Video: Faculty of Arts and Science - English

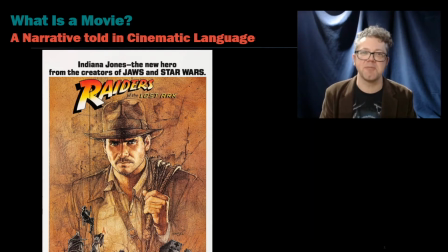0:00 Hi, I'm Mike Prashan, and one of the courses that I teach here at McEwen is Introduction to Film Narrative. And one of the concepts we talk about in this course is cinematic language. And I want to introduce you to the concepts of cinematic language, which might, you know, increase your appreciation of films.
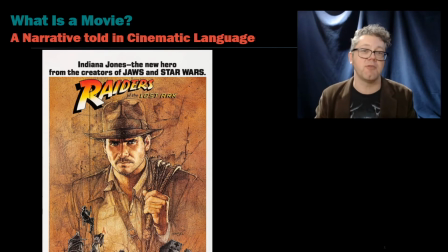0:16 And I'm going to use the first 10 minutes of Raiders of the Lost Ark as my case study.
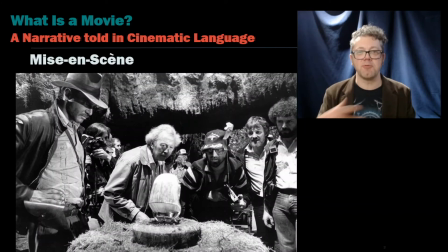0:21 So let's get started. The first concept that I want to give you from cinematic language is a French term called mise-en-scene. And we would refer to this as production design or costume design. This refers to all of the ways in which the set is built and the costumes that the actors wear.
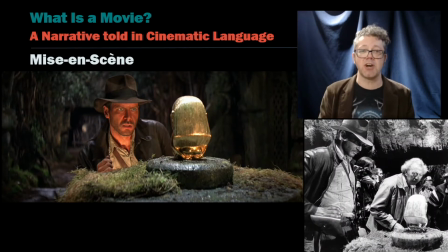0:36 So let's start with a costume. Let's take a look at Indiana Jones's costume. Two aspects of it, the hat and the leather jacket. Those are pretty iconic. And both of them were brand new when the costumers got their hands on them.
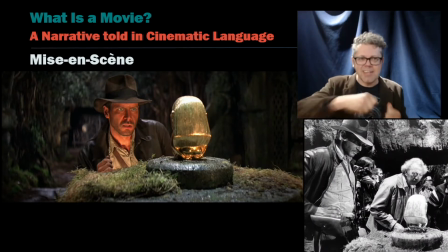0:48 And then they just scrunched up the hat and they ran it through the dirt. And they took the jacket and they took a penknife to it and they distressed it. to give the impression about Indiana Jones that he's not just a bookish archaeologist who stays in the classroom and does what I do,
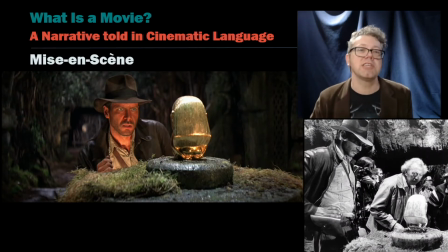1:03 but that he's out there adventuring. It shows that this clothing is lived in and that this guy lives a wild and crazy life.
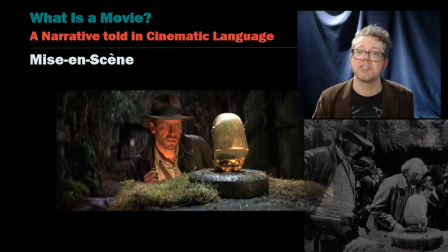1:10 So it tells us something about the characters and good costuming always should. What do the sets tell us?
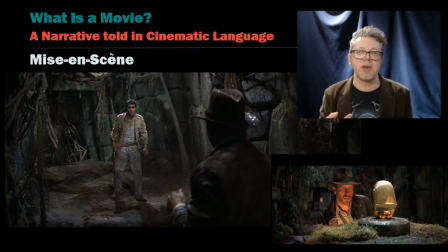1:15 Well, in the first 10 minutes of Indiana Jones, the sets are built in this way that feels like an homage to the serials, the adventure serials that this movie is inspired by. These were movies, they were sort of like almost like precursors to TV shows because they were episodic.
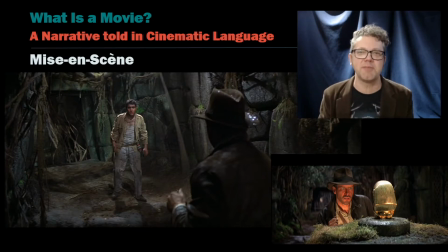1:31 You get 20 minutes of them each week at the cinema and they were made on the cheap. They were made for very, very little money and so it wasn't that in the 1980s they couldn't build realistic looking temple sets. It's that I think this temple set is supposed to look like it's built out of polystyrene which is why the rocks on the side look a little bit fakie.
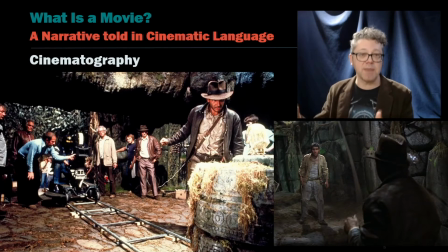1:50 That brings us to cinematography, which is that the camera is picking up that fake aspect. They could have covered that up. They could have covered up those kind of like little inconsistencies in the way that the set was built. But as I say, I think that was one of the intentions of the film.
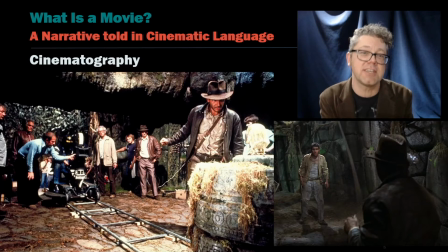2:04 Cinematography is the art of capturing all of the stuff that's on the set and in the costumes and the performances that the actors bring.
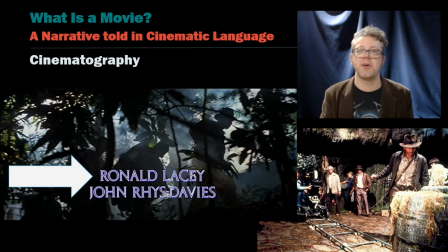2:13 And one of the things that we see about cinematography in the first moments of the film is that Indiana Jones is shot in silhouette we don't know who he is at the beginning we don't see who he is and even if you knew who Harrison Ford was at the time he wasn't a
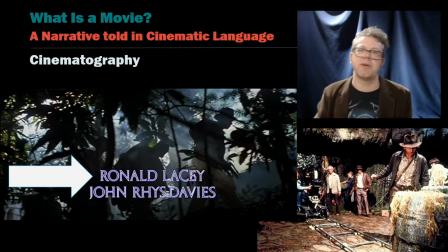2:27 huge movie star like he became later on and so there's this mystery about who Indiana Jones is and the camera holds him in silhouette making us wonder who
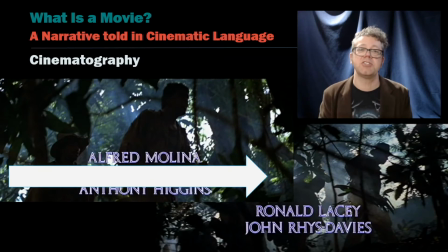2:36 this guy really is the other thing that the camera focuses on is Indiana Jones sidekicks and he's got two in particular that the camera keeps
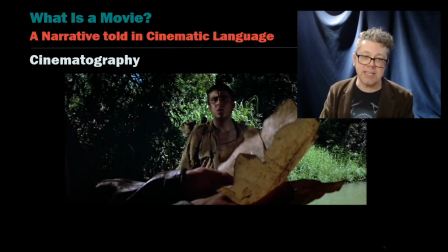2:44 looking at. One in particular being Alfred Molina, who would go on to become a pretty big name in film. And the camera focuses on him when Indiana Jones opens up this map and we see
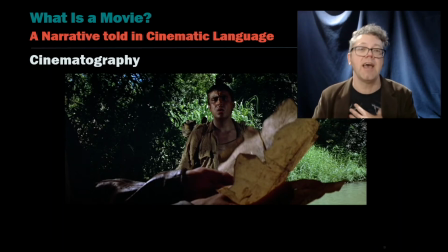2:57 his expression and his expression tells us how we as the audience ought to be feeling at this particular point in the film.
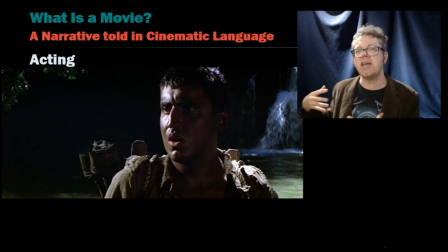3:04 He's got this look of like confusion, but it also signals that he and the other sidekick are up to no good. And when that other sidekick gets dealt with, which we'll talk about in just a moment, he's got this look of awe about Indiana Jones.
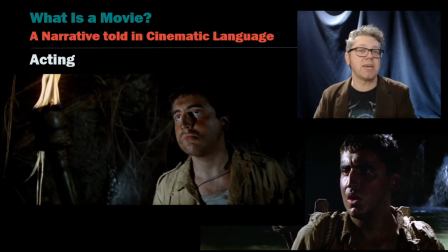3:17 He's measuring him differently when they enter the temple and they get into the situation with these spiders. Pito, the character that Alfred Molina plays, gets covered in spiders. He's got this look of fear on his face.
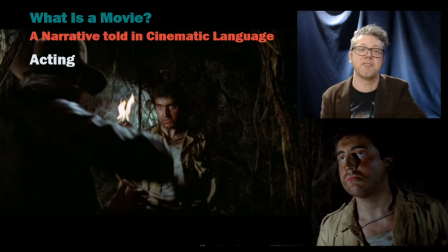3:29 And the look of utter terror that he has on his face is genuine, apparently, because he was really uncomfortable about having these spiders on him and then they weren't moving and so they introduced a female to the entire situation and that got all the spiders moving and so that that at that point
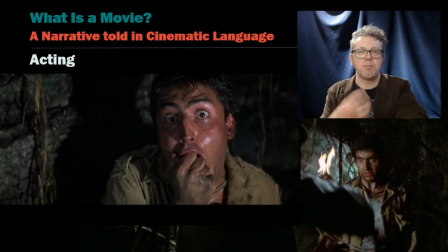3:43 is not acting but acting is always about ensuring that the performer is letting us know as the audience what we ought to be feeling at certain points in the movie there's a jump scare in this sequence and it might not really scare us because that's the sort of thing that that changes over
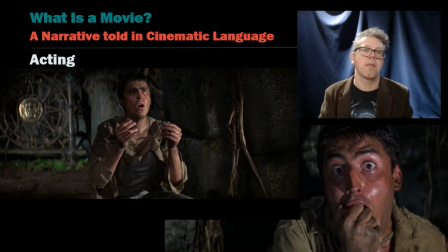3:57 time we don't get scared by the same sorts of things that previous generations did but we are told by Sepito's expression by Alfred Molina's face how we're supposed to be feeling in that moment and then we get this great moment where he keeps mirroring through his actions what Indiana Jones is doing and
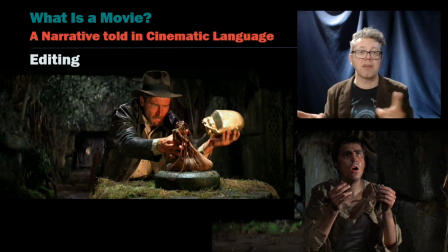4:13 this moves us from acting to editing this is what we call cross-cutting moving back and forth between two positions within the film and it doesn't necessarily have to be in the same location in the movie Interstellar the uh there's cross-cutting that's between people on completely different planets.
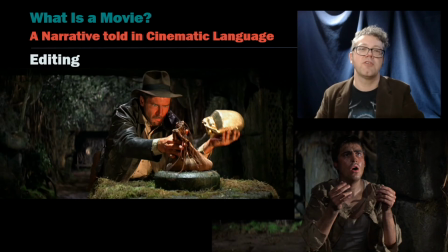4:29 So cross-cutting in this sequence moves back and forth between Harrison Ford as Indiana Jones and Alfred Molina as Sepito to give a sense of tension that just focusing on Indiana Jones wouldn't necessarily give.
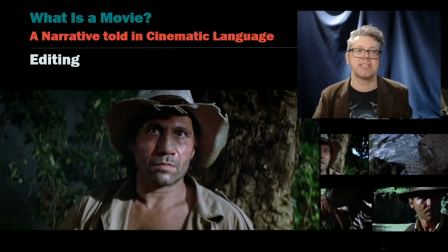4:41 And we can understand this further by taking a look at a sequence when Indiana Jones is betrayed by one of his sidekicks.
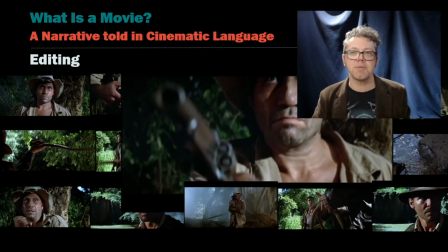4:48 This all happens shot by shot, but it happens so quickly that we don't really think of these as individual shots.
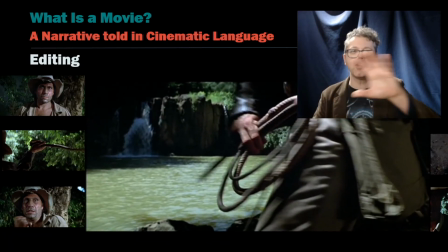4:56 We think of them as one seamless action.
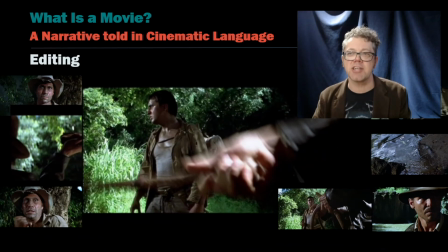4:59 But this is all broken up into different camera positions, different actions, potentially stunt performers and not actually Harrison Ford.
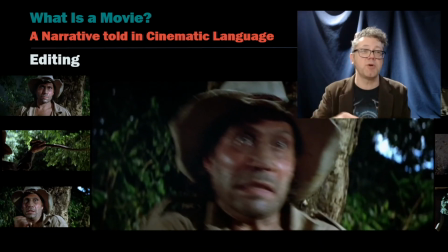5:08 And what's great about editing is that it can pull all of these things together and you get this moment where the whip has cracked forward and the sidekick reacts. That sidekick reacting, there would have been no bullwhip involved.
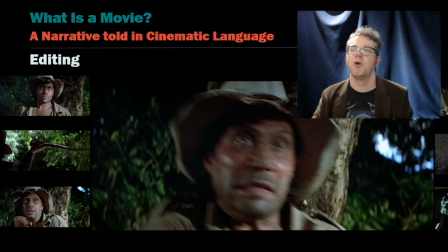5:21 He's just doing that, the camera's on his face, and then it cuts away to where we see the bullwhip and then the gun falling into the water.
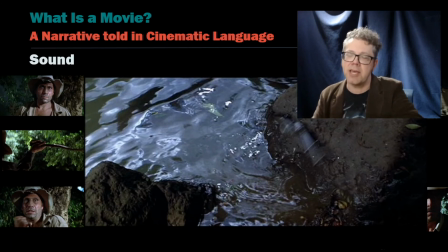5:28 Now, when the gun falls into the water, there's the sound of a gunshot going off. But if you pay close attention to the film, the gun doesn't actually go off here, but the sound makes us think it does.
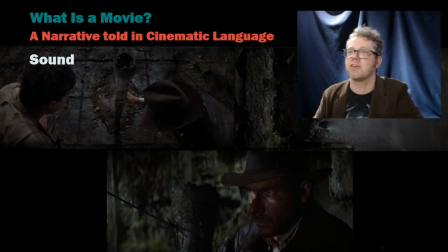5:37 And this is the last part of cinematic language is sound.
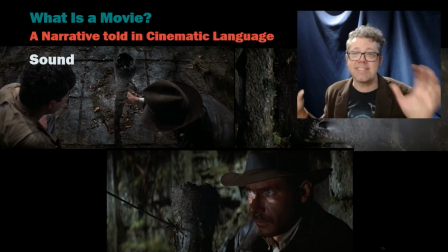5:40 When Indiana Jones presses down in what is clearly a built set, and that's probably not stone, we hear this sound of stone grating on other stone.
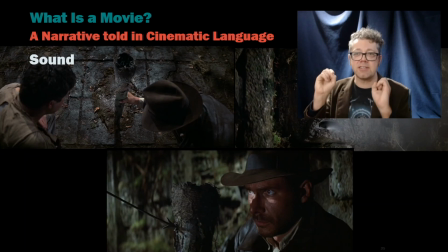5:49 When the arrow emerges from this statue on the side of the temple, there's this puff of air, and then when the arrow hits the torch, it makes this very cartoony kind of sound.
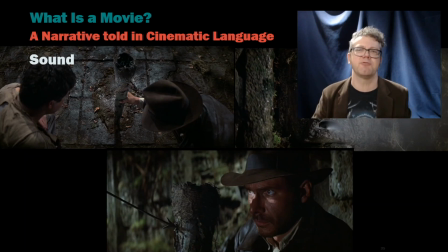6:04 It doesn't really happen when a dart hits anything in real life. It just sort of makes a really disappointing thunk sound. But sound in cinema is usually quite distinct from the sound that we hear in the real world.
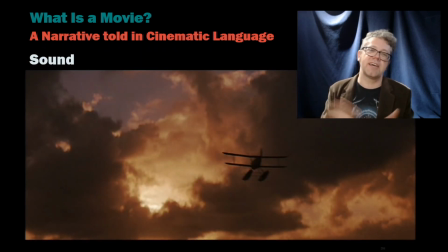6:16 And finally, of course, sound always makes us think of music. And some of the greatest movie soundtracks ever made are for films that if you took that music out, really wouldn't be as good. I mean, can we really imagine Raiders of the Lost Ark being great without John Williams fanfare? So this is cinematic language.
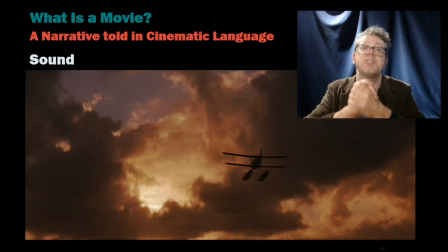6:36 And great cinematic language when it's all combined, when everybody does their job and does it well, we end up with a classic movie like Raiders of the Lost Ark.